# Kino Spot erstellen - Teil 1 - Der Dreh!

Ja, ich bin im Frame. Sehr geil. Guten Morgen, guten Abend, guten Nachmittag. Bei uns ist es frühmorgens. Wir haben eine Produktion an Land gefahren. Und zwar drehen wir heute ein Making-of zu einem Kinowerbespot. Für eine der örtlichen Parteien. Heute ist Drehtag. Und wir haben jetzt hier so eine kleine dreiteilige Making-of-Reihe, um euch mal zu zeigen, wie dreht man überhaupt einen Kinowerbespot oder überhaupt eine professionelle Produktion. Auf was muss man achten? Was ist wichtig? Er hier wird uns das Making-of-Dreh filmen. Also alles im Hintergrund. Aber professionell.
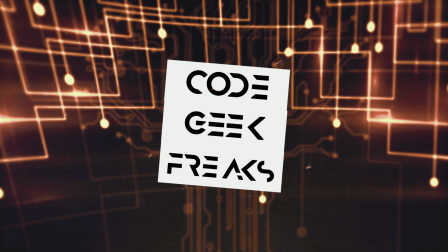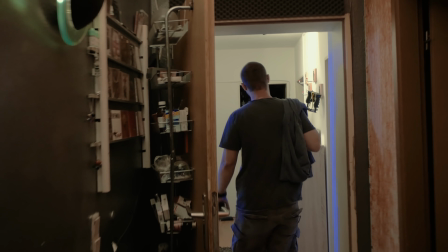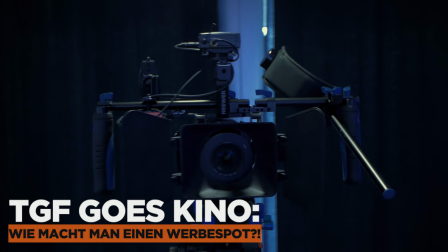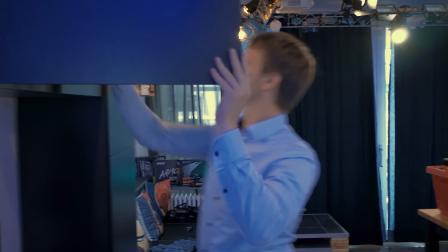Also dieses Video heute wird eine Anlehnung an einen bekannten FDP-Spot werden und wir als Hommage-Künstler-Kreative werden das auf interessante Weise umsetzen. Wir haben hierfür unser Slider dabei, wir haben große Kameraaufbauten dabei, Carsten packt noch ein bisschen Start ein, wir haben ziemlich viele Stative, Beleuchtung. Wir haben einmal die GH4 auf dem tollen Rig, wir haben einmal die PXW als schöne Handschusskamera für das Making-of und natürlich für unser B-Ray Material, die G7 mit Gimbal-Funktionen.
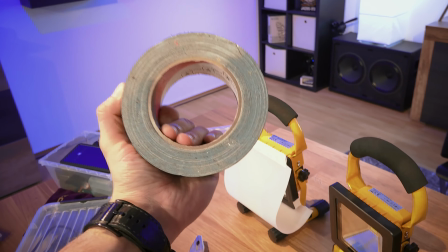(1:25)
Strom, Steckdosen und Panzerdape. Es gibt nichts Wichtigeres wie Panzerdape. Wir haben hier verschiedene Akkus für die ganzen Kameras.
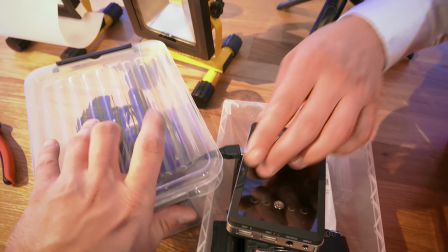(1:31)
Hier Powerbank zum Laden, verschiedene Akkus und Batterien, muss man immer dabei haben. 9 Volt für unseren Audio-Verstärker, muss man dabei haben, ist alles wichtig. Mikrofone und HDMI-Kupplungskabel, so und so weiter, Funkstrecke und natürlich Batterien.
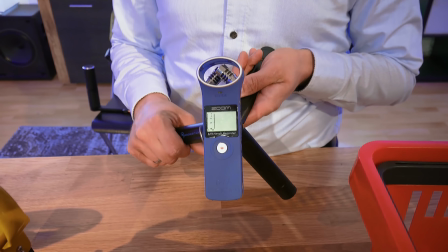(1:45)
Und ne Zange, Zange, jede Zange. Zum H1 super wichtig, weil wir mobil schnell noch was rekorden wollen und haben keinen Ton.
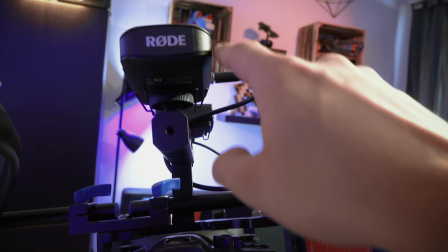(1:51)
Jetzt geht es erstmal weiter. Wir packen verschiedene Gestänge und Gestelle ein, was wir natürlich machen müssen. Wir brauchen Stative ohne Ende. Ihr seht zum Beispiel hier, das hier ist unser großes Stativ, aber wir haben von diesen Stativen ja noch mehr. Kasten auspacken!
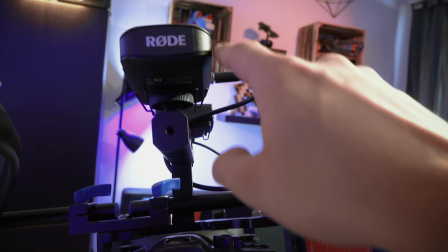(2:08)
Wir haben ein Objektiv, an dem wir ein Ringlicht anbringen können, das wir jetzt da drüben dran haben. Ein Verstärker, über den wir zwei XLR-Kabel reingeben können, schön mit Knöpfchen. Wir haben hier oben zwei verschiedene Funkstrecken, um Ton-Miles aufnehmen zu können, mit Griff. Eine schöne Zoom-Linse, Mounting-Möglichkeiten für andere diverse Dinge und hier oben vom Kontrollhandy den anderen Mounting-Point. Schulter-Trager und natürlich Angriffe, die ich alle mit einem lustigen Schrauben-Hackzeug zusammengebaut habe. Aber das ist okay, finde ich. Der Zeitplan ist ziemlich eng gehalten. Wir sollten jetzt um 9.30 Uhr die Darsteller abholen, weil um 11 Uhr sind wir schon im Studio. Wir haben ein Studio angemietet und in dem machen wir heute noch mega coole Action. Auf was sollte man achten? Die richtige Ausleuchtung. Hier seht ihr zum Beispiel ein Beispiel für richtige Ausleuchtung. Ich habe eine schöne Spitze. Das nennt sich ein Licht, das aus einem gewissen Minkel hier oben kommt und meine Haare vom Hintergrund separiert. Wenn ich die Hand davor halte, ist das weg. Über diese Sachen werden wir dann später noch ein bisschen mehr erzählen. Das hier ist zum Beispiel eine Scheiß-Einstellung, die man nie machen sollte. Ganz wichtig für sowas wie so ein Dreh und vor allem für das Mecheln auch dafür sind Kleinigkeiten.
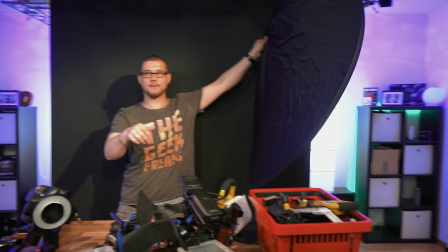(3:11)
Wollt ihr, dass der Schauspieler gut ausgeleuchtet ist und nicht nur einseitig ausgeleuchtet ist und dass alles richtig gut aussieht?
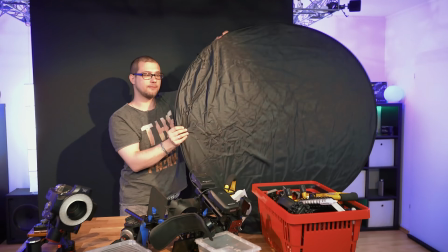(3:17)
Braucht mal, macht mal das hier. Eine Rechtelektorfolie. Wozu ist die gut? Den kann man auch noch öffnen. Dann sieht man hier drin, dahinter ist der Weiche. Wenn ich jetzt zum Beispiel hier stehe und ihr seht, das Licht bereitet mir jetzt viel zu heiß rein.
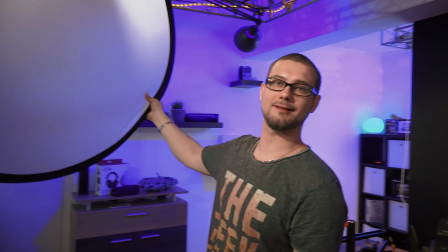(3:31)
Wenn ich den hier aufhänge, haben wir auf einmal ein ziemlich angenehmes, weiches, diffuses Licht.
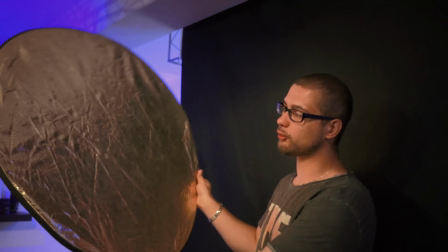(3:37)
Und hier haben wir die andere Seite der Folie. Also wir haben noch einen kleinen Ring. Und dieser kleine Ring hat was Schönes.
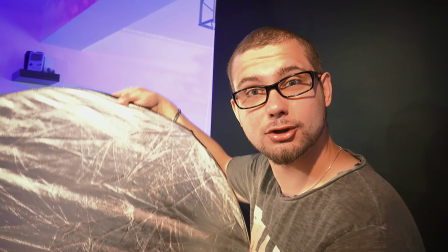(3:41)
Seht ihr diesen Gold-Effekt? Das ist richtig hartes Licht, aber es hält halt schön auf, wenn man in einer Fotosituation ist.
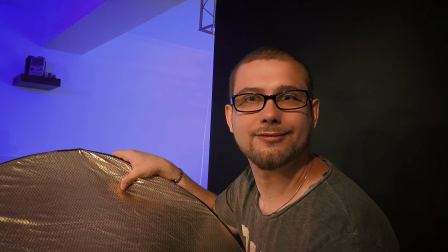(3:48)
Die Goldfolie hingegen macht das Licht etwas weicher und etwas brillanter und tut die Hautfarben besser betonen.
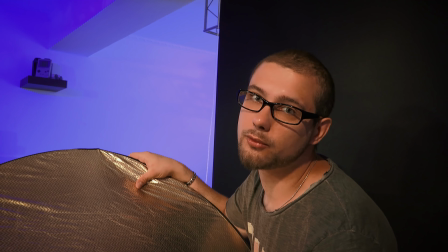(3:54)
Weiter geht's, wir müssen los.